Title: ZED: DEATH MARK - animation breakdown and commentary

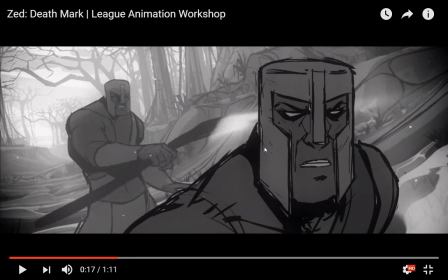So you can see, because these frames go by so quickly,
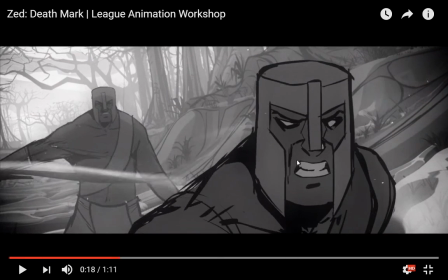they don't really have to be super consistent across every frame in order to work.
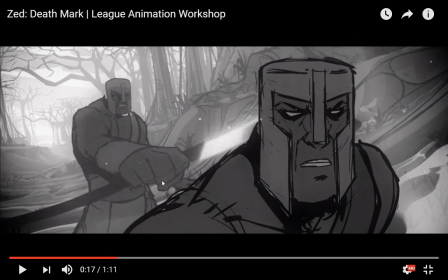And again, lots of animation smears, blah, blah, which is being guided again by the lighting effects on the weapons.
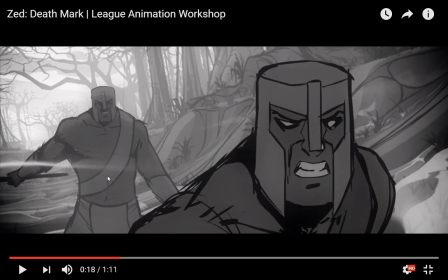Here, huge animation smear, and it works because the effect of the weapon, the after trail it leaves,
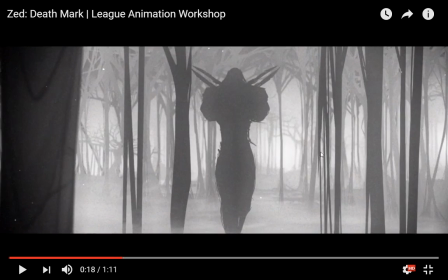just guides our eyes and tells us this is the motion it was taking, which is a great way to get away with doing such limited animation.
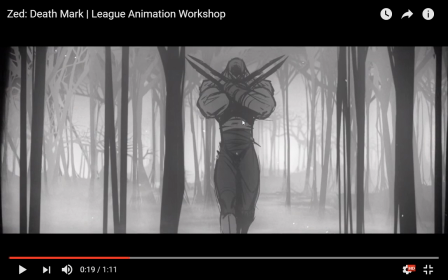And again, different rates of scrolling and zooming for different parts.
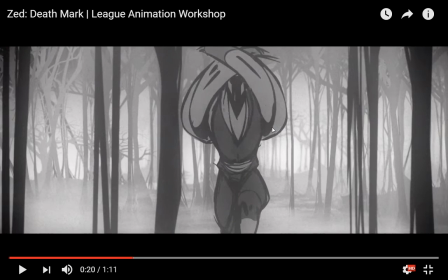And whoop, animation smear. He's turned into Zack all of a sudden. And again, they contrast the light gleaming off his weapons
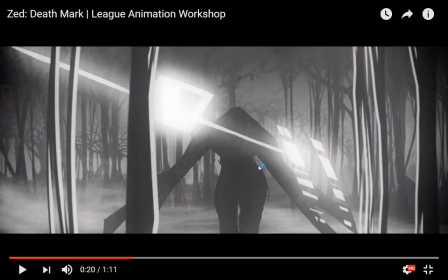with a dark flash across the screen, which gives the weapons this fantastic deadly gleam.
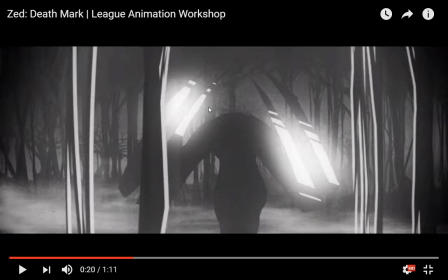And you can see as Zed swings his weapons, the whole foreground
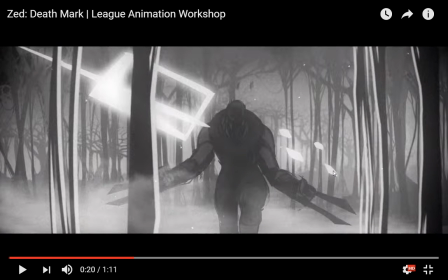expands around the motion, which gives us a greater sense of the impact of what he's about to do.
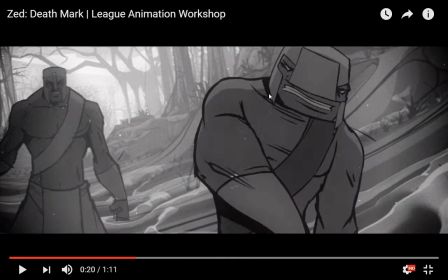Like, oh, these weapons are dangerous as hell. Oh. Thor, my face just went very wide.
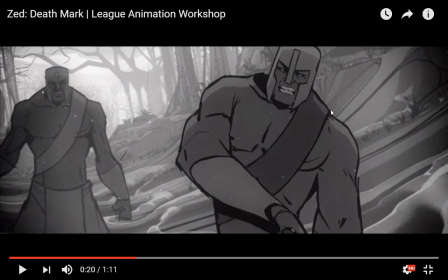Animation smear. Great way to make him turn quickly. And again, he's scrolling at a different rate than the soldier behind.
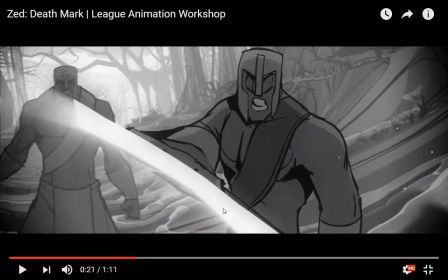And you can see, again, animation smears being helped by light effects to guide our eye to the motion of the weapon.
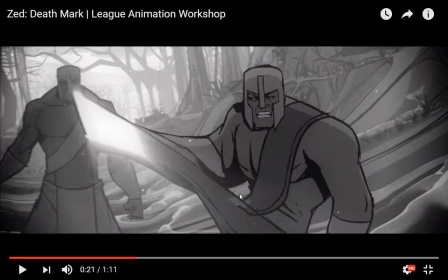Which helps us forgive a little bit that, look at this, what happens to his arm here. It's just blah, blah, blah, blah, blah, blah. But because our eyes are following the lighting effect, we're not noticing these aspects.
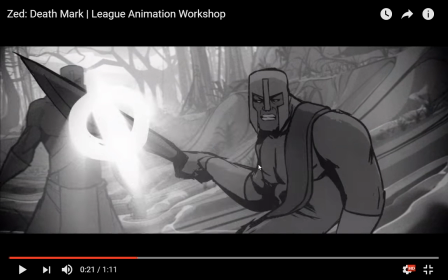And this is like, if you watch Disney movies as well, and you go through them frame by frame, you'll see exactly the same thing,
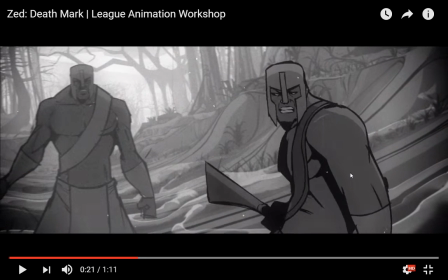where these single frames that just look completely out of proportion, weird, like barely human at all.
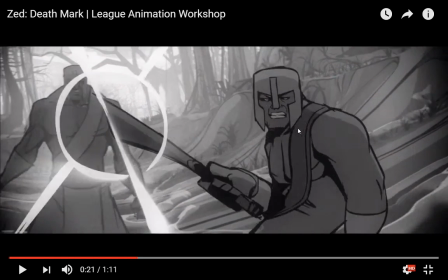But it works because the animator is doing a great job of guiding. See his face here?
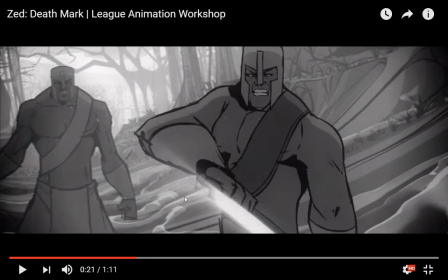Of guiding our eyes to the motion of the sword as the focal point of the animation,
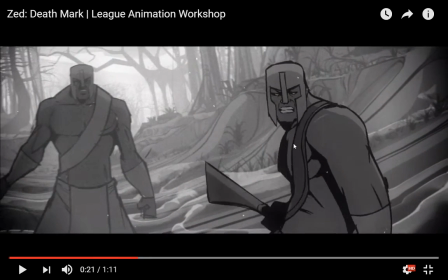so we don't really notice that the body of the guy is completely transforming weirdly.
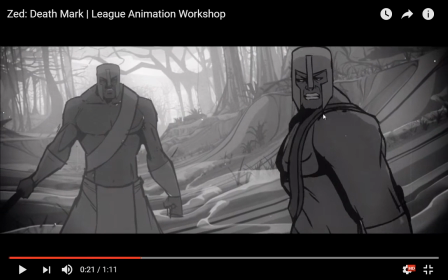And again, several frames where the head is just the same copy-pasted thing with the body moving underneath, because the head doesn't need to change as much as the body does.
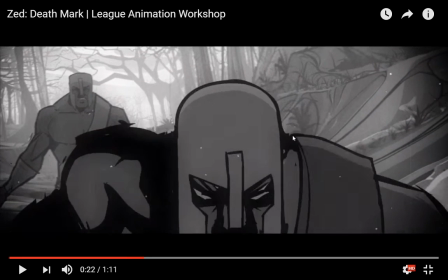But I really do adore... This is a small thing, but I love this particular shot of the soldier charging, because you can see here...
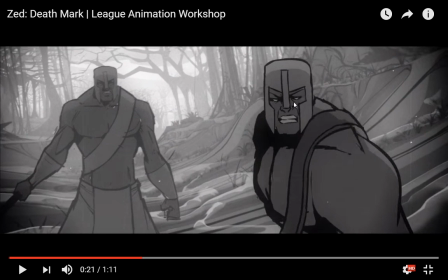He's got some dark shadows on him, but as he gets angrier and angrier,
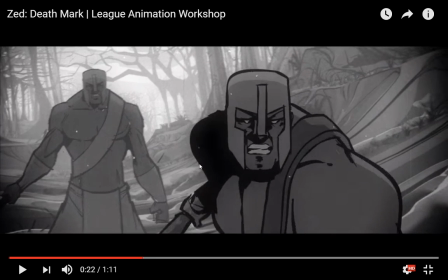the shadows come into focus and they deepen on his face.
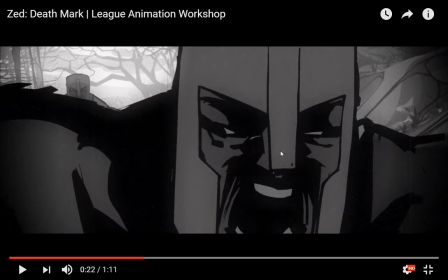And by this time, like this is complete Frank Miller all of a sudden.
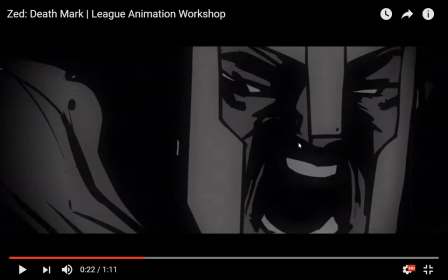And it really works because the lines on his face deepening into rage communicates very well the anger that he's charging with.
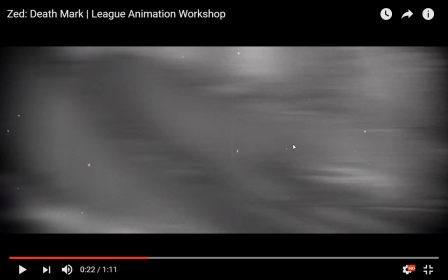And again, we use a flash of light to guide us through a scene transition.
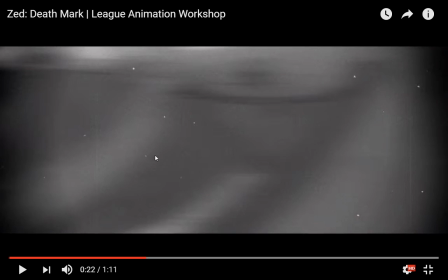And here... Again, we're into 3D animation. You can see the smoothness of the motion as the camera moves and we come into focus.
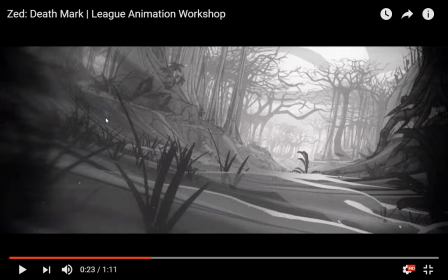And here, I think a lot of the elements in this scene are painted. They're drawings that are inserted into a 3D space.
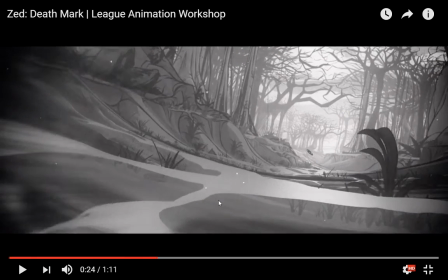But it is a 3D animation panning across a 3D scene.
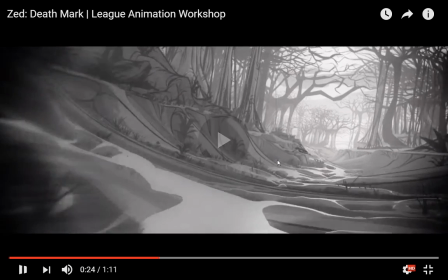And again, finally YouTube's getting annoyed with me. And again, we use a lighting flash.
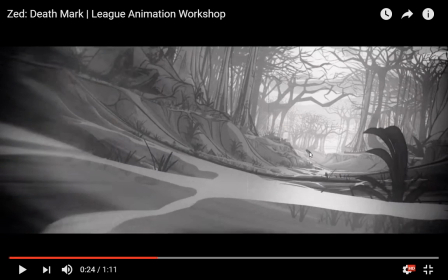Because what we have here is a black shuriken flying in a mostly gray space.
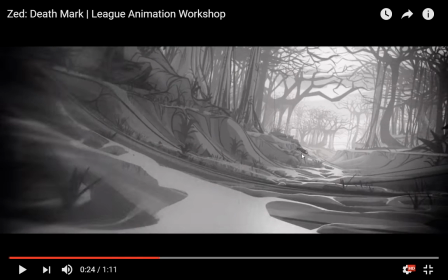So, whoop, a little flash of light there to tell us, okay, this is the moving object that we need to pay attention to.
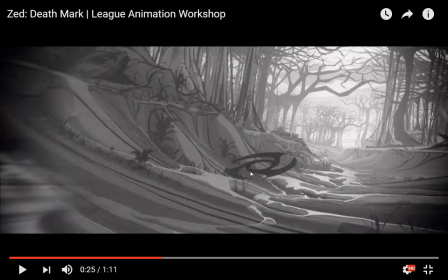There's a shuriken coming. Someone's about to be dead. And as it hits us, the viewers, the screen,
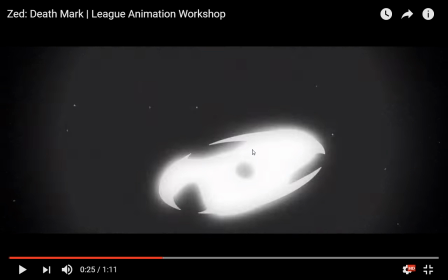another flash of black and light to transition us into the next shot where we understand, okay, now the shuriken has moved to the left here.
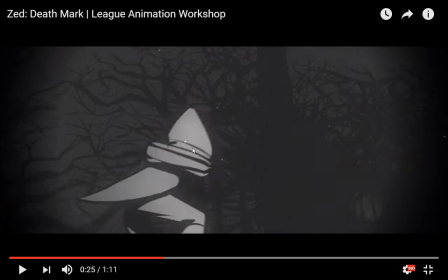We're going to follow what it's doing to this weird smear of a man.
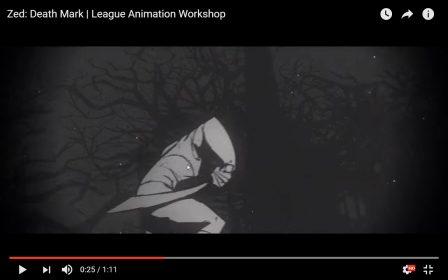Who again, whoop, smear, smear, smear, light effects guide us. Because we know the shuriken is coming in from the right, it moved out of frame to the left, it's coming in from the right.
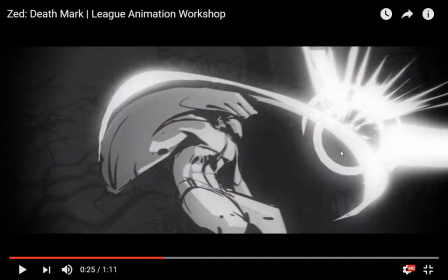We see it, boom. And this is a great animation smear, by the way.